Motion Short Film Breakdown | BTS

And then that kind of worked out a little bit better. And of course, I tried like all the other variations, such as hands behind my head, hand on my belly, arms out. And none of those landed until I did the sideways land.
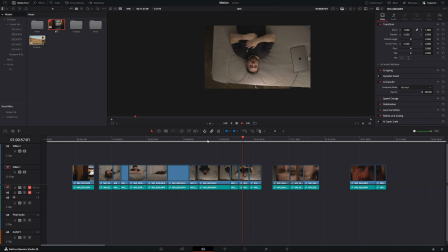508s
That looked a little bit more defeated, and that's kind of what I was going for. And so once I did that, that was wonderful. But at the same time, I didn't know that that was the shot I was going to go with. So when it came to the close-up shots, it was time to use the diopters.
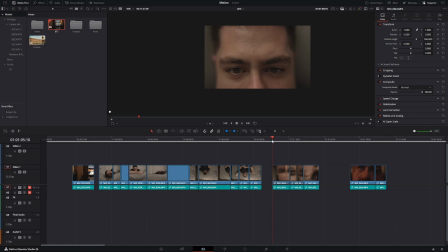524s
And so I tried everything with the diopters, all the close-up shots hanging over me. Obviously, I couldn't get those shots to work. It looked very awkward, very weird. Like I was looking at a cheeseburger, getting ready to bite into it or something, you know, just very awkward.
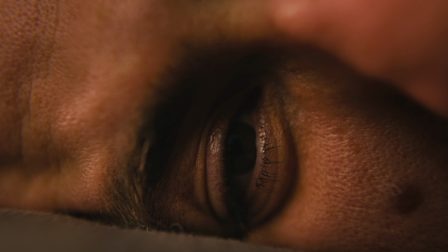539s
But once I found that sideways shot of me laying in bed, face on the side of the mattress, then that's the shot that I went with. And of course, that's like my favorite shot of the film, other than maybe like the ending shot. But yeah, that was kind of a hassle. There was also a scene where I was supposed to look like annoyed or exhausted after going through so many videos and watching countless videos. And again, I was trying to do like a close-up diopter shot of like my eyes, like kind of like going over, reading, scanning the TV, the monitor, etc.
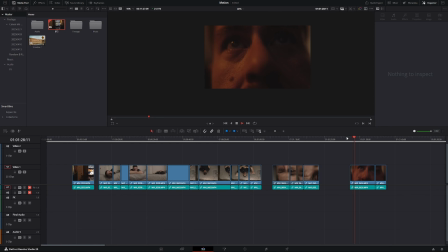576s
And again, they just looked very awkward. It just looked like a meme, I don't know. And I just ended up shooting from the shadow side like most people typically tell you you should shoot interviews and stuff. And so that's when I got that really nice like shadowy side with like the nice warm light hitting my face, and I loved it. it came out good. And so the next shot that I really wanted, was an exterior shot of me driving. And this is like the shot of me like getting up and going out and like remaining in motion, like I said. And I don't know if it's because this camera simply doesn't have IBIS, but this thing was like shaking really bad, and there was no way to correct it in post. I tried every type of stabilization and it simply didn't work. And unfortunately, I did forget to like set the lens to manual, and so whenever a little bit of sunlight would hit, it would just knock the whole thing out of focus.
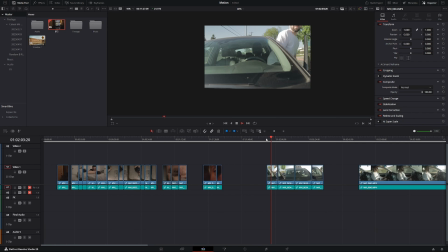630s
It sucked. I hated it. And although I could have used like say an action camera, I wanted to shoot the majority of this film with the M6 Mark II, just to give myself like a challenge to see if I could just make it work with one camera.
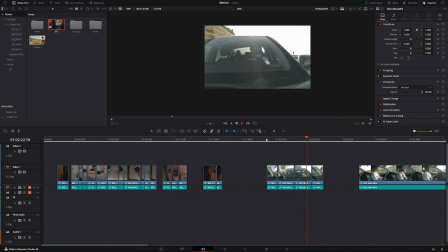646s
Obviously, like in the real world, you'll probably have like more gear to work with, or unlimited gear, or you have more options to work with. But this was sort of a challenge I set for myself, is can I make this non-C-Log camera work for this short film and still look good? And so once I realized that it was super shaky, lost focus plenty of times, I just kind of gave up,
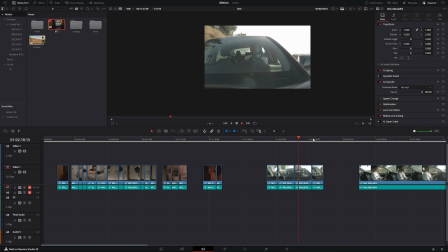668s
and I had to figure out a new shot right then and there before I lost sun, because the sun was setting and I was running out of light, and I did not want to reshoot this, as this was like the 6th day of me shooting. I think this was spread over the course of like 6 days, and that was like maybe 3 to 4 hours each day of me just trying to get a shot in. And on top of that, I think I got sick, and so I was like trying to recover, and I felt like just this video had gone way past longer than it should have, and I really needed to get it out. And you can kind of hear it in my voice in the intro when I'm doing some of the voice acting. My voice sounds a little bit rough, but then as the voiceover goes on, it kind of starts clearing up, and then it doesn't sound that bad.
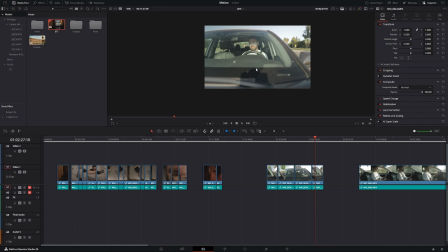709s
And then the one time that I actually find something that looked good, the camera shadow was in the way, unfortunately, and I was just kind of bummed.
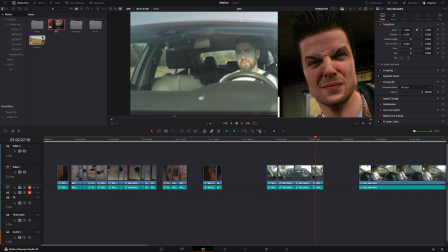716s
I did think about like punching it in, but then the faces that I was making just looked really dumb, and so I just cut it out.
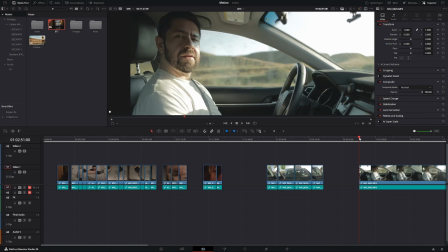723s
I did resort to some interior shots, and although the interior shots did look kind of okay,
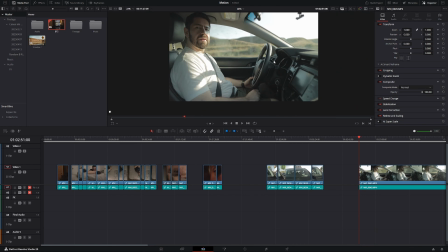730s
when you look at the shot in full, I just looked very awkward in the car, and it looked unflattering. It just did not look good at all. And unfortunately, I did have to trash those clips, those scenes.